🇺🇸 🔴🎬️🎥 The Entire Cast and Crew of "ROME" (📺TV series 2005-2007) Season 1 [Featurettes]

There was not a dedicated single place for gladiatorial combat, a stone place dedicated to gladiatorial combat,
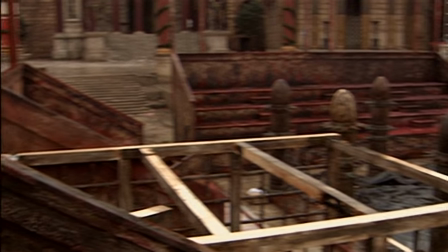9:55 really until the Colosseum was built. But the gladiators continued to be displayed on temporary wooden bleachers in the way that we represented it.
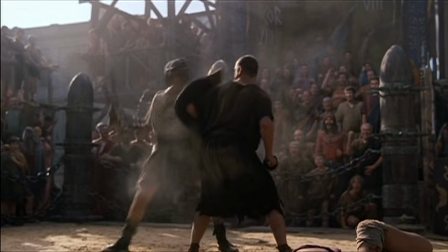10:03 And a gladiator show could be put on anywhere, as we've done put on in the Forum. The historical reality absolutely informs and underlies everything in that space.
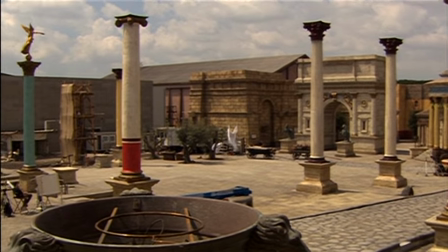10:15 And the Forum is the most immediately, dramatically, overwhelmingly impressive. God, you know, just the scale of it, because it blows you away, because it is just over 50% of the size of the real Roman Forum downtown.
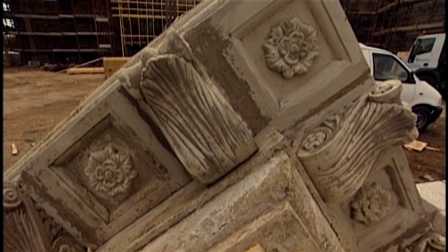10:33 But the next thing that always amazes people is, and I say, and for my next trick, I always say, there's not a single piece of stone, not one, in the whole Forum.
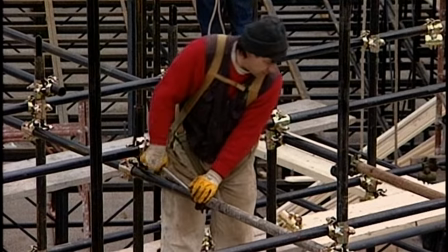10:42 It's all made out of resin and fiberglass. If you walk around the back of all the buildings fronting onto the Forum, you just see all the scaffolding holding it up. So they're all just, it's all just a frontage, all made out of fiberglass. And the set, despite its immensity, was built in 5 months from scratch,
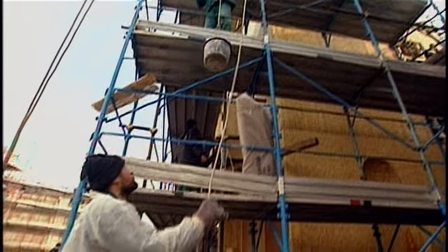10:58 and they had over 400 craftsmen from all over Europe, not just Italy, and some specialists in from India. There's also a good part of the set you can't even see, which is the whole of the set underground is cabled and also piped for gas.
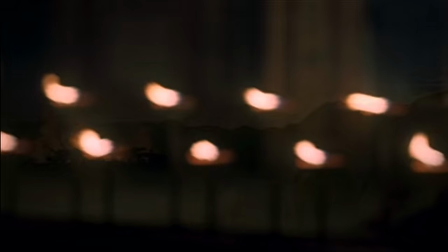11:11 So all the torches that you see lit in the night scenes and so on, you never had the trouble of torture light because they're all gas torches.
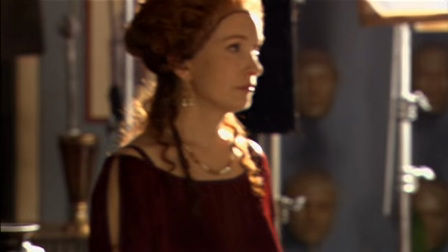11:19 Rehearsing and action.
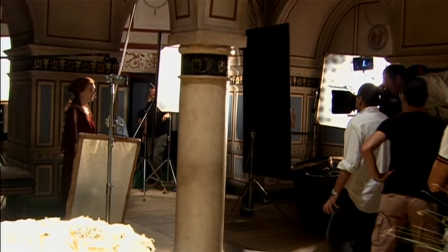I think that the standards of craftsmanship in Italy are probably as high as you would find anywhere in the world for the construction of a set on this scale. And they're evident outside, but I think they're probably even more evident in the interiors and most evident in the houses of the rich.
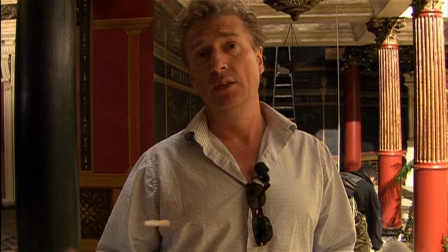11:51 This is the opulent villa of one of my main leading ladies out here.
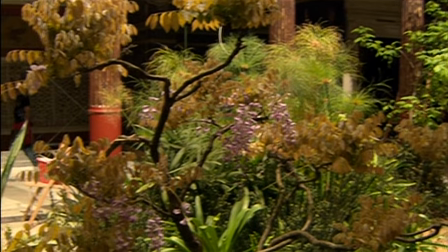11:57 You can see they're lighting it and everything like that. The garden's being finished, plants are going down, gaps are being filled, sculptures are hopefully going in.
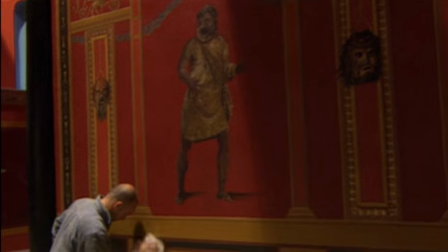12:06 But here you can see we're finishing off the floor, we're finishing off the wall paintings. We come through here and then we have different bedrooms.
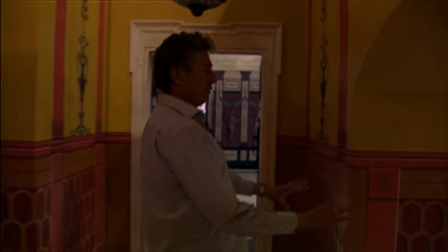12:12 There's Octavia's bedroom being finished there. There's the main bathroom being finished here.
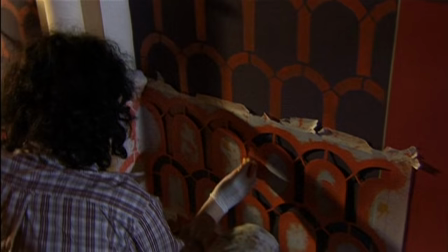12:18 Whole teams of people working here. Maria, leader of this team, has been doing all this beautiful work.
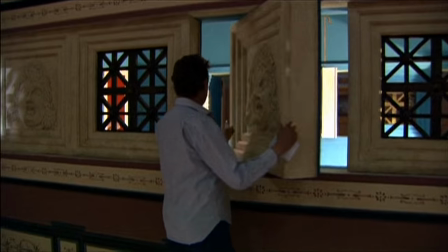12:24 And through here, there's these windows. You can see through to Octavian's bedroom.
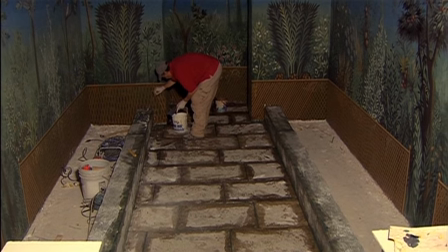12:28 Everything kind of interconnects and is quite a labyrinthine, because obviously we have to show a lot of stuff happens in these villas.
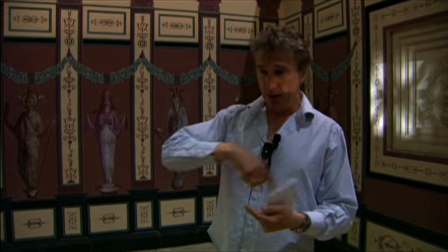12:34 You know, it's very, very important. So obviously we need to make it as interesting as possible so you don't get bored.
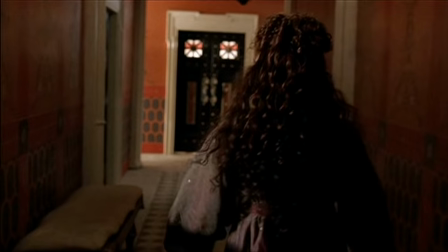12:41 The rich were unbelievably, fabulously rich and could afford to live in luxury beyond our dreams.
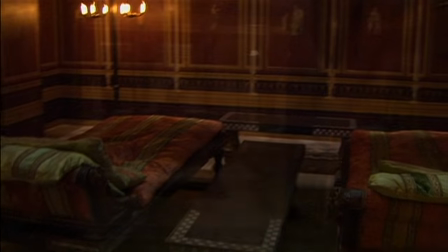12:49 They loved colour and vibrancy and beauty.
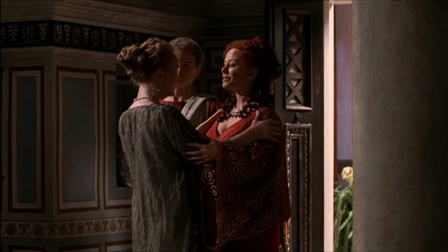12:53 There's an outward display of status and dignity that was important to get across.
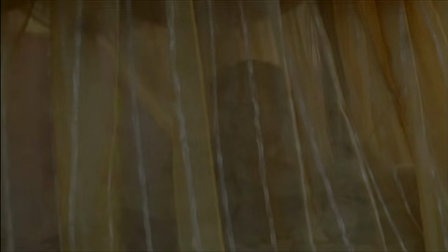13:01 Mi raccomando, vita tutti! Tre, due, uno, action!
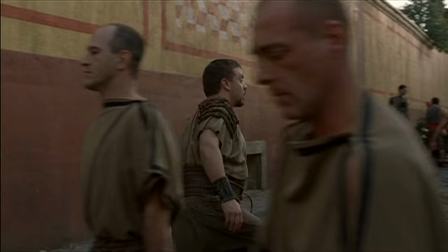13:08 Once we built it, the real challenge is to make it seem just a natural part of the background,
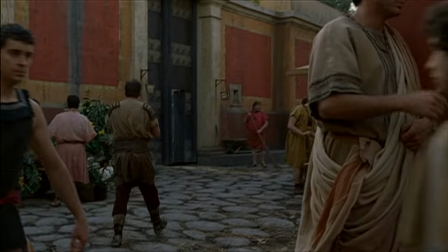13:14 trying to use this set as one would use New York City, as a living, breathing thing that is another character in the piece. Bruno's made a big thing, and I think it's absolutely appropriate, about trying to divest yourself of what I call Holly Rome,
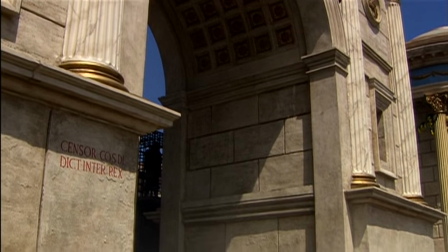13:33 which is the image that we've always got from the movies, and try and completely rethink that and put something else in its place.
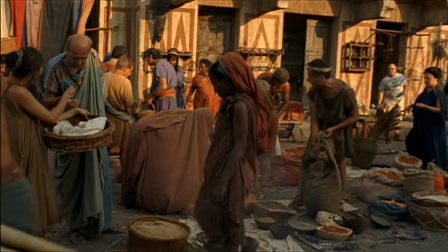13:39 And you can put a modern Indian city in its place, Calcutta or Bombay.
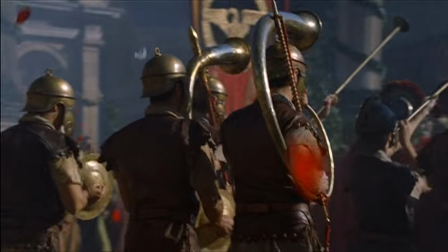13:44 That immense mass of people, that riot of colour, that sense of smell and noise and busyness.
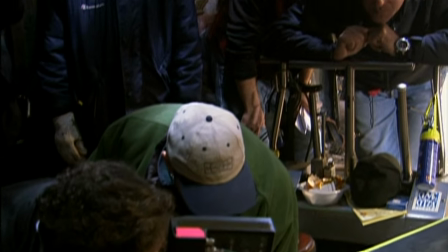13:50 And I think that's absolutely on the money.
Right.
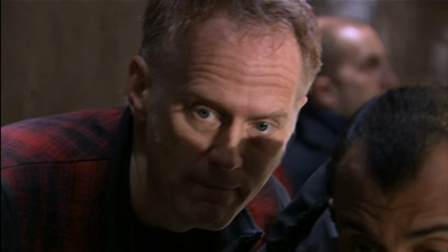13:58 Sorry for all the fuss. Great, thank you. OK.
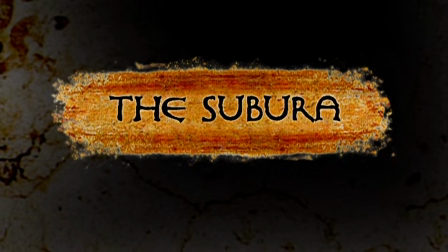And there are two notorious slum areas, if you want to call them that, of Rome, of which the most notorious was called the Suburra. To get the real sense of how filthy it was to live in a world where there was no running water for the poor, there was water running in the streets.
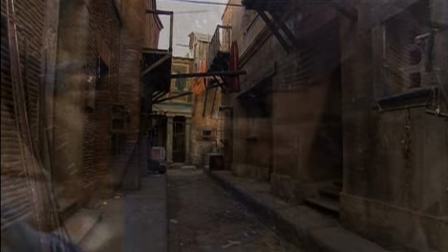14:24 So the sweat and the grit is a big part of what you see on the screen.
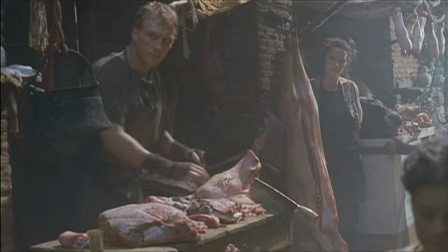14:28 And certainly there were a lot of times that the actors were very uncomfortable, but only as uncomfortable as Rome's must have been at the time.
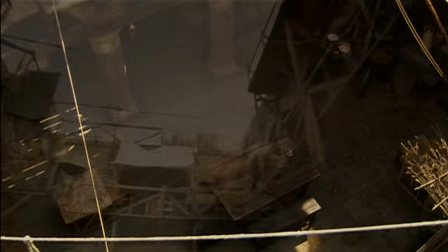14:37 We know, for example, that they lived in apartment blocks that were up to 6 or 7 stories high. We know they were the victims of slum landlords who had absolutely no regard for their life.
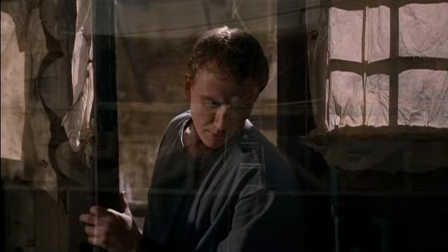14:46 We know that the rooms in those apartment blocks got progressively smaller as you got nearer the top. So we know people endured conditions of really pretty abject poverty. By the end of the shoot, we had a whole menagerie.
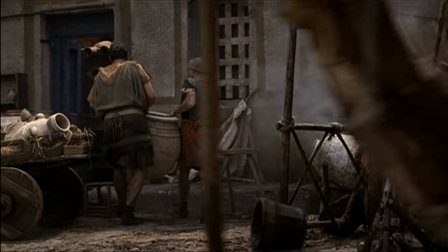14:56 We had fleas, rats, pigeons, hawks feeding on the pigeons that were feeding on the rats.
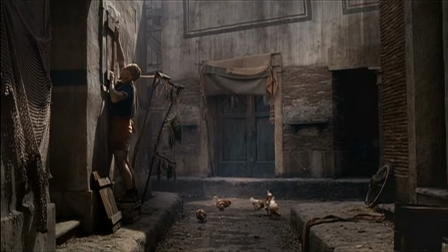15:03 It was a whole ecosystem in itself.
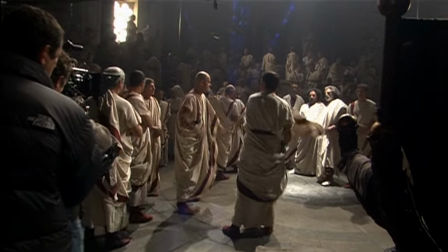15:13 What are you waiting for? Now, now!
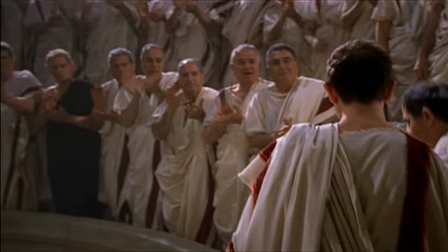15:19 Senatorial debate was a pretty full-on business. They would bring the lictors in to arrest people, drag them off to prison.
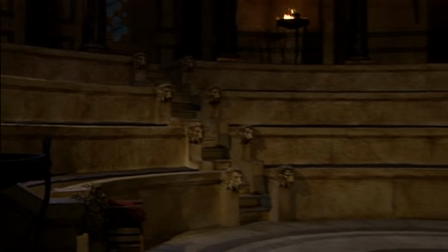15:25 They'd punch people. People would fall on their knees and plead for mercy. And that's pretty much what it was like.
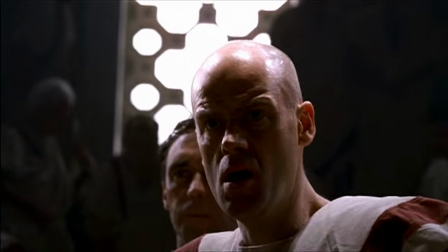15:32 I mean, Caesar was assassinated in the Senate by fellow senators, which is kind of strange when you think about it. As high-flown as the rhetoric was, they were also willing to pull out knives and kill each other when the need arose.
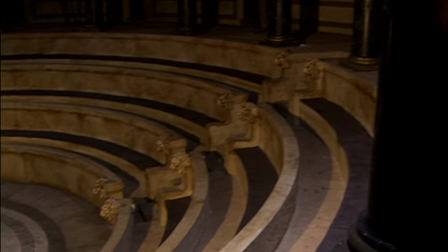15:47 So we tried to get those two aspects of it in the same building.
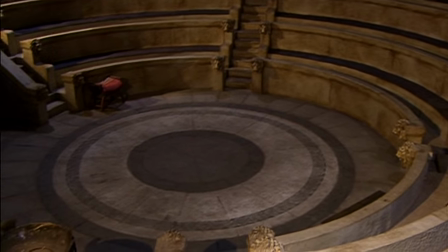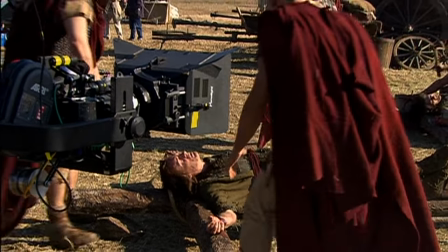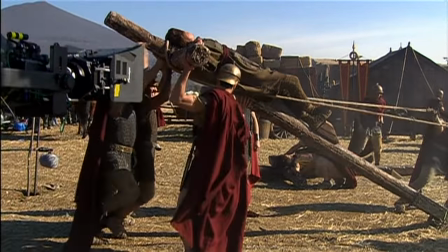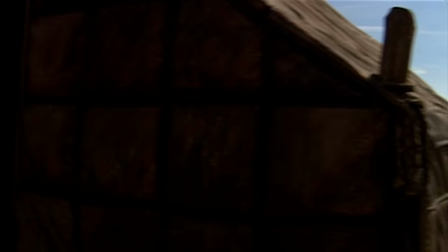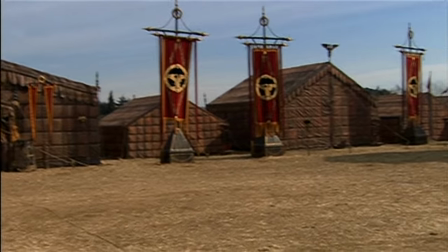16:12 Caesar's own account quite substantially to reconstruct the camps that you see in the show when Caesar's on campaign in Gaul.
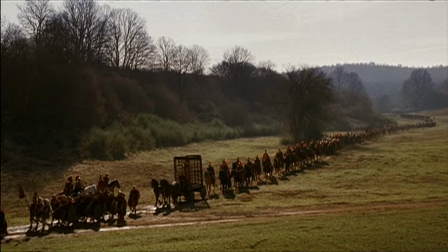16:19 The Roman army on the move would be a vast city on the move. The Romans built a camp every single night
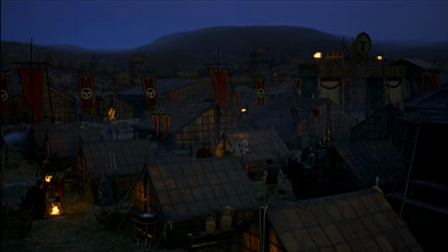16:26 in a matter of hours, they would essentially build a fortress,
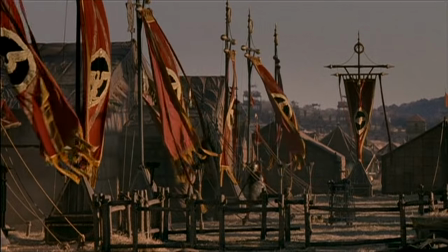16:31 put up a great wall, dig a great trench, and put up all the tents. It was one of the reasons that they were so hard to beat, because they were never defenseless.
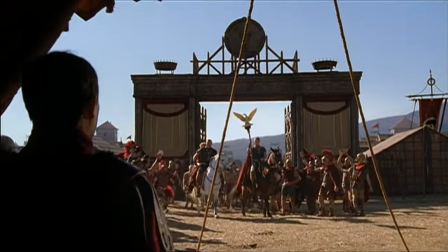16:43 The eagle of the legion, the standards of the legion, all those things were sacred to soldiers.
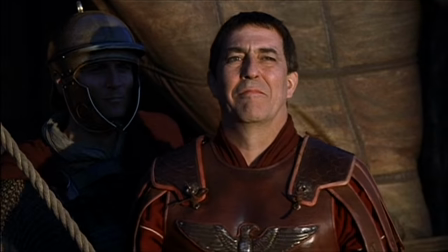16:49 The symbols of the legion and that life was everything to them.
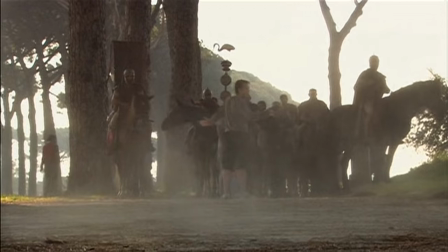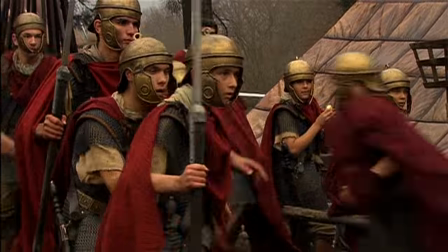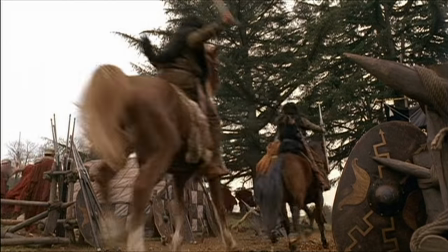Okay, I'm the military trainer, military advisor for the show. So I was brought to train all the legionnaires, train the actors who have military bearing.
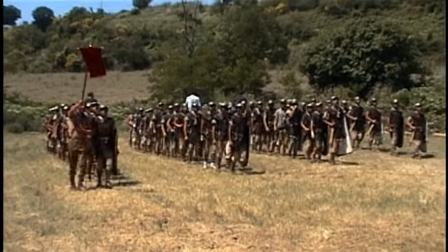17:21 We took 65 guys. They were told they was going to be treated like soldiers.
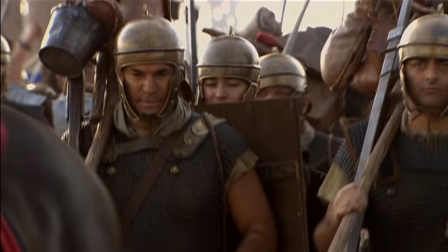17:29 We taught them how to march, we taught them discipline. Hardest thing was teaching them to get rid of their mobile phones.
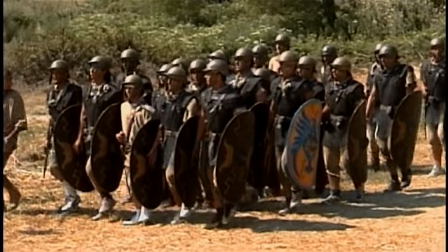17:35 We dress like them, we walk like them, we act like them. It's a really great time for us.
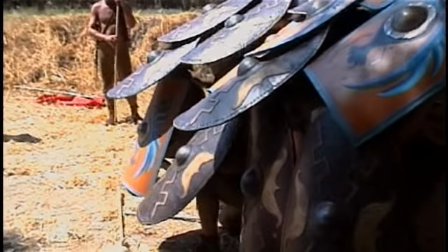17:41 We learned Roman sword and shield fighting. They'd done push-ups all day long.
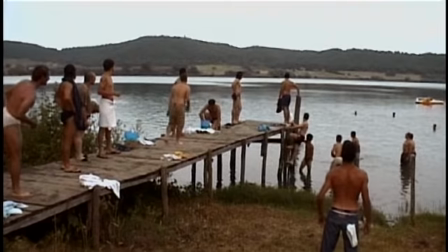17:47 They lived in a tent for 2 weeks. The only way they could clean themselves at night was in a lake. No soaps, no deodorants, no hair gel, which was tough for the Italians.
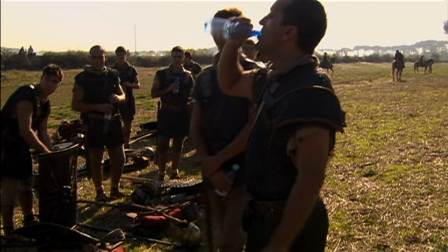17:56 They feel and they look like soldiers. They're not just extras in costumes. We're showing how these cohorts fought and why they seem to survive so long.